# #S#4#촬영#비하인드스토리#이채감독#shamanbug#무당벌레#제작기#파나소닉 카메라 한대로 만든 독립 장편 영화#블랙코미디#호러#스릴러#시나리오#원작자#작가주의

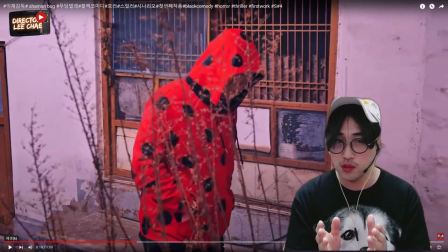(9:25)
그러면서 이게 좀 길게 뻗쳐 있는 이런 식물들 식물들을 요 컷을 찍기 위해서 이상한 두둑이 일로 지나갈 때 갈대밭 사이사이에 빨간 무당벌레 옷을 입었던 이 이둑이 스쳐 지나가면서 되게 을씨년스러우면서
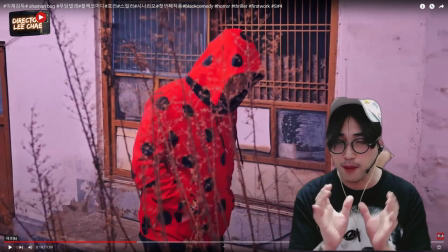(9:40)
슬프면서도 되게 외롭고 고독한 느낌을 주고 싶었어요 그 앞에서는 식물들이 사이사이에 이상한 두둑이 보이고 뒷배경에서는 이제 그 옛날 미단지 무늬 이렇게 뒤에 걸쳐져 있죠 샌드위치식으로
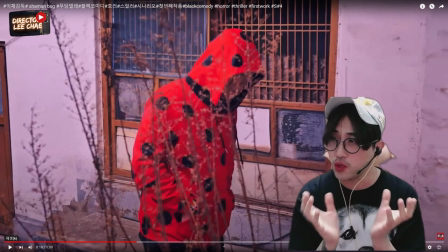(9:54)
이상한 두둑을 이렇게 한 철창식으로 가둬버리는 어떤 그런 느낌을 주고 싶었습니다. 그래서 아까 이런 것들은 화분을 다시 돌렸어요. 그래서 아까 황아리 이거 있죠?
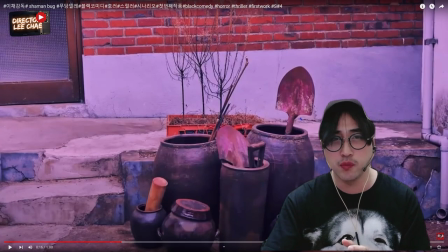(10:06)
이거 봐봐요. 여기서 이 장면 이 장면 이 화분 이거를 이 컷을 찍을 때는 이렇게 장식을 했고요.
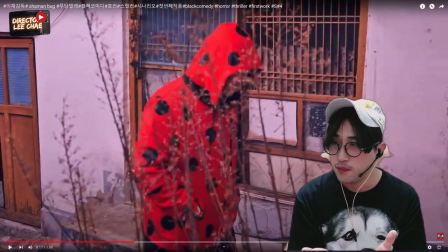(10:15)
이 장면이 들어올 때는 밑에서 바짝 엎드려서 이걸 들고 있는 겁니다.
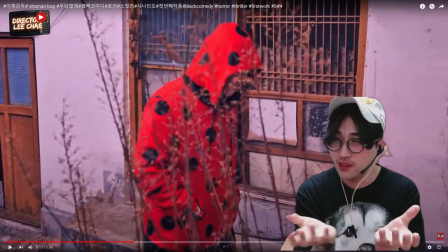(10:22)
얼마나 무겁겠어요 아시겠죠 이런 느낌을 주는 거예요 돈이 많으면
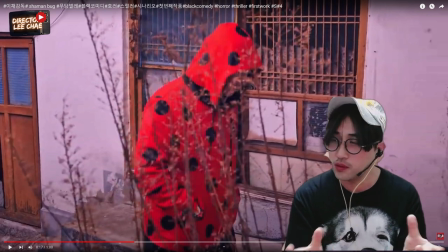(10:29)
제작비가 몇십억 몇백억이면 어떤 이런 것들 미소토를 잡겠지만 돈이 제작비가 없을 때는 우리가 몸으로 최대한 움직여야 돼요 그래서 세팅 세팅 장식을 해야 된다는 거 그래서 이상한 도중이 집에 들어갑니다 이렇게 들어가죠
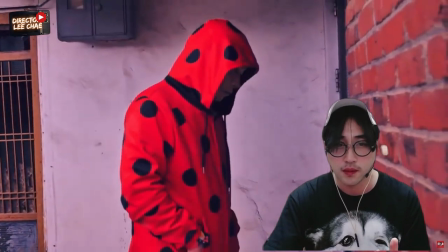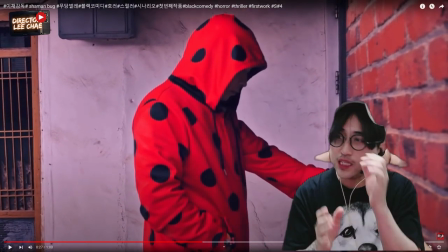(10:53)
이렇게 들어가는데 이 장면도 이제 편집이 된거에요.
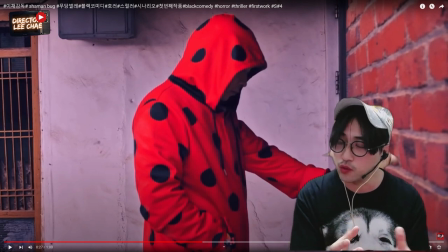(10:57)
이상한 도둑이 정문에서 수리공의 문을 열고 들어왔구요. 그리고 이제 그걸 편집해서 나중에 보여주는거구요. 안에 현관문도 지금은 이제 문을 열고 들어가는데 여기에 이제 속사정이 있습니다. 여기도 수리공을 불러가지고 이제 문을 따서 들어가는겁니다.
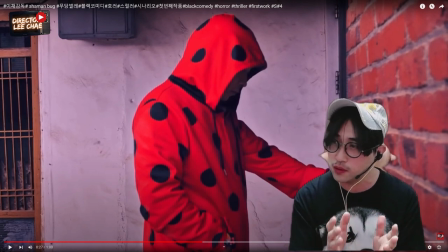(11:15)
그러니까 총 대문 현관문 총 두개 해가지고 10만원 들었다는거 그런데 그런 장면들은 이제 나중에 보시면 되구요. 이상한 도중에 문을 열때 우리가 이제 여러분들 이제 이게 있어요 장면 전환이라는게 있는데 여기서 이제 문을 깜 여는데 열때 소리와
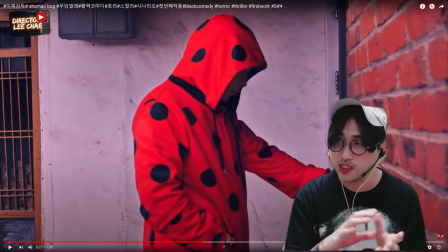(11:34)
문을 여는 행동과 소리로 이제 믹싱이 되면서 장면 전환이 되는 겁니다 장면 전환 트래지션에 대한 효과를 여러가지 다양하게 여러분들이 다방면에서 그 톤에 그 영화의 톤에 맞춰서 활용하면 될 것 같아요 그래서 여기서 보면은 봐봐요.
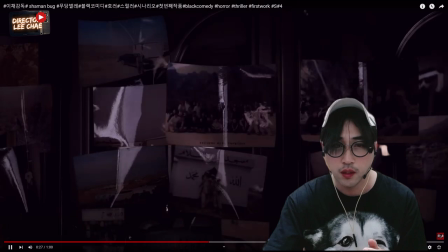(11:49)
여기서 문을 열면 소리와 장면 전환이 어떻게 되냐면 이 문을 열때는 드르르 저 소리가 100% 안나거든요.
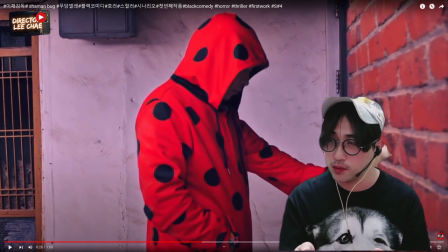(11:58)
철컹 소리가 난다든지 아니면 끼익 소리 난다든지 이런 소리가 나잖아요.
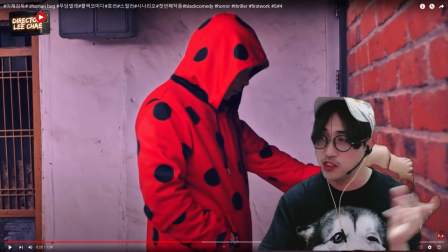(12:04)
근데 그 다음 장면을 진전시키면서 이제 실내로 들어가는 장면들.
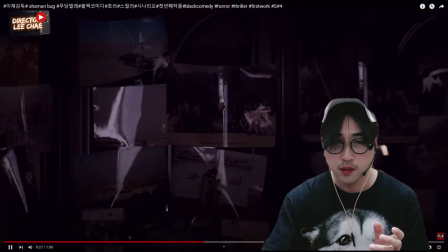(12:09)
다시 한번 들어볼게요. 그쵸?